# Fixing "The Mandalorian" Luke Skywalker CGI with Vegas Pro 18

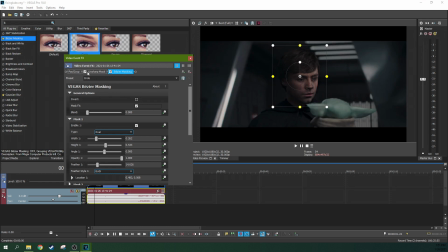246s
So now, if you check it out, only his face is being sharpened.
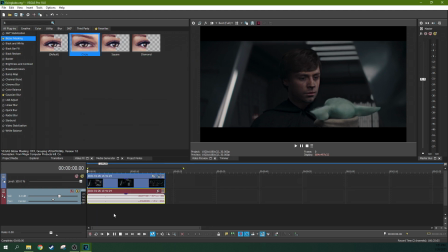251s
Now his face moves a little bit. We can motion track that, actually. So we're gonna do that real fast.
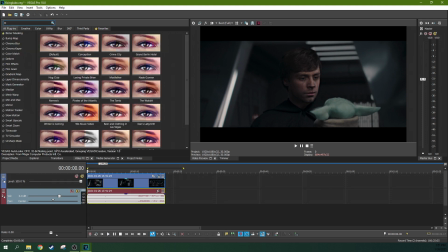256s
We're gonna add a motion tracking effect and just make sure it stays right on his face, because I'm too lazy to keyframe it.
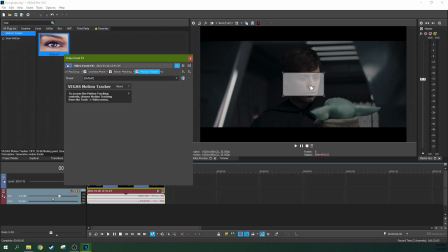263s
So we're gonna grab that there. Just do.
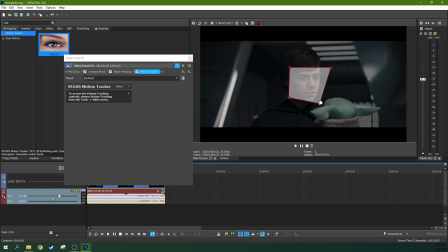268s
Actually, yeah, we're just gonna kind of focus right here on his face. And then go ahead and right click motion tracking.
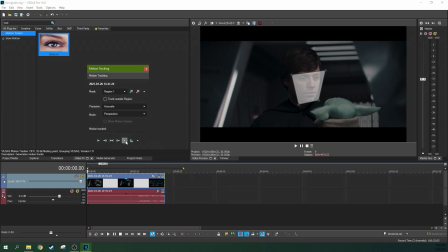281s
We're gonna do track forward. So that actually worked pretty good.
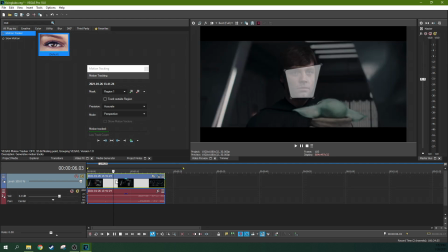287s
You'll see probably the next frame. Yep, it got lost the plot when I moved. let's go ahead and make a cut there when I move to the what was not Luke Skywalker. So now we've got his face motion tracked.
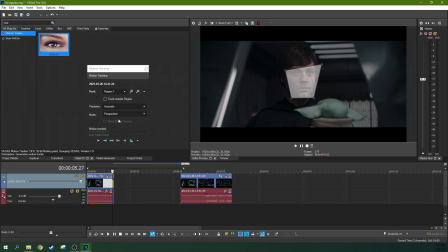304s
Boom. Simple enough. Now, let's take this motion tracking data
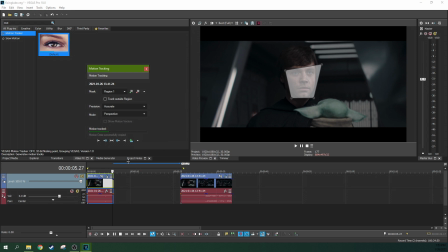312s
and we're going to add it to the Bezier masking. And so now follows, let's double check here.
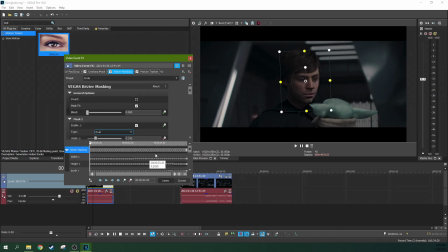321s
But yeah, boom, Bezier masking.
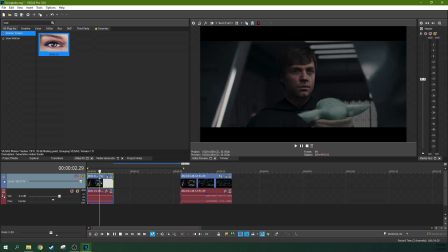327s
There we go. That actually, I think that helped a lot. Let's get a reference shot. So this is Luke pre-sharpening. Ooh, gosh, it just, and this is Luke post-sharpening. Yes, the sharpening is a little too much. I'm gonna dial it in over time. Just a touch.
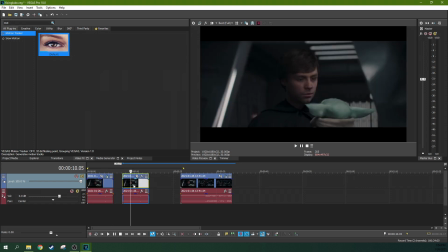346s
All right, so I like that a lot better already. Why did they make it so blurry? It bothers me a lot. It's Luke, like the we want to see him. Everybody's like squinting because they're like, "Is he? Have my eyes given out?
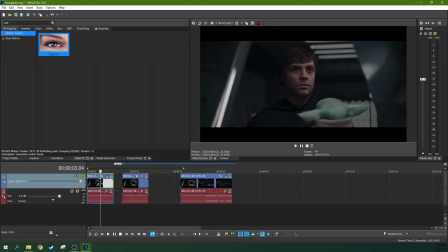357s
He's blurry." Now that his face is a little sharper, I feel like his color's a little off, and the shadows are a little off.
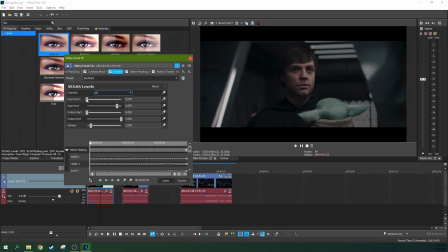366s
The next easiest thing to fix, we're gonna go ahead and just levels. I know. See, I'm also attacking his backlight there, so. I'm going to grab it from the output end. I don't usually use it that way, but I think that's a better fix for his shadows.
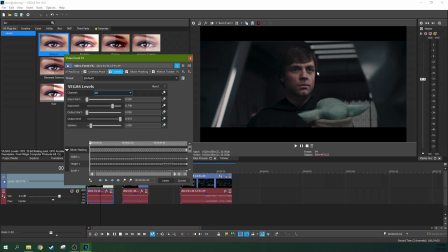383s
So that's a limitation. So if you don't know what I'm talking about, when I brighten his face, it looks great. But when because I'm grabbing his whole face right there, when I darken his face to make the shadows look more realistic, I'm also darkening this natural backlight that would have been behind him to make him stand out from the background.
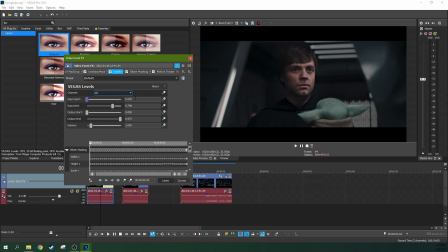401s
So then he kind of fades in. So we're just can barely...
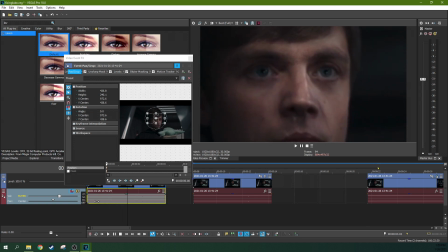404s
His eyes already look a little more lifelike because you can see them a little sharper than you could.
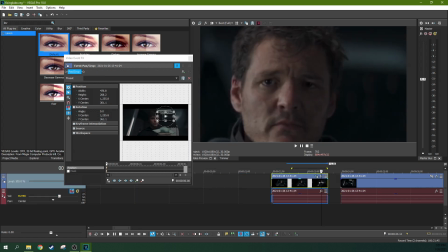414s
It's just the way they move right there. So his eyes actually move a lot. See, there's a little twitch right there.
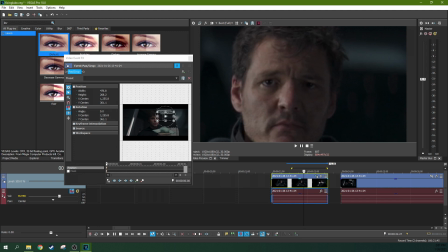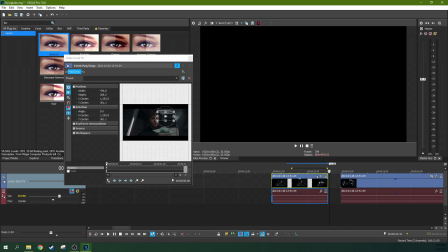435s
And there's another little twitch. Eyes just kind of twitch.
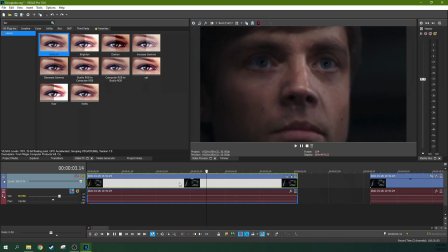440s
Let's see if we can make his eyes twitch. Okay, so let's try and add a twitch in. Just one frame for now.
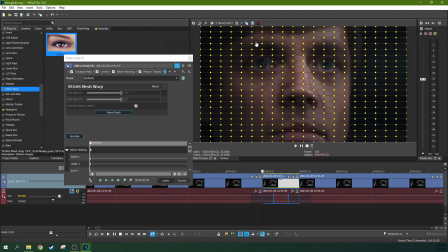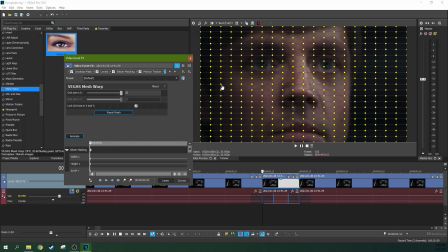454s
So we've got 20 points on this mesh warp here.
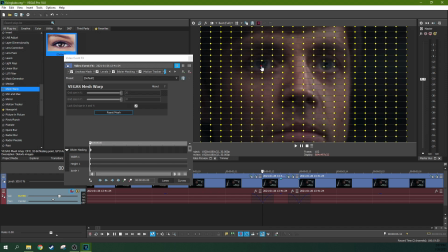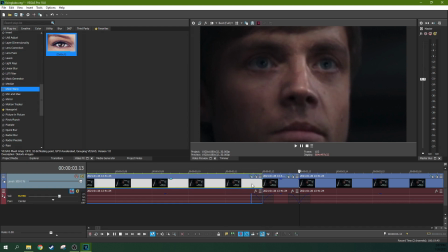All right, that's good, but I kind of screw up part of his eye there.
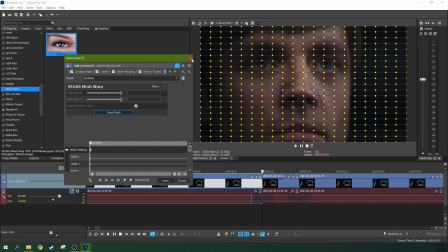477s
I don't want it to be noticeable. I just want to create a jitter where it looks like he's looking.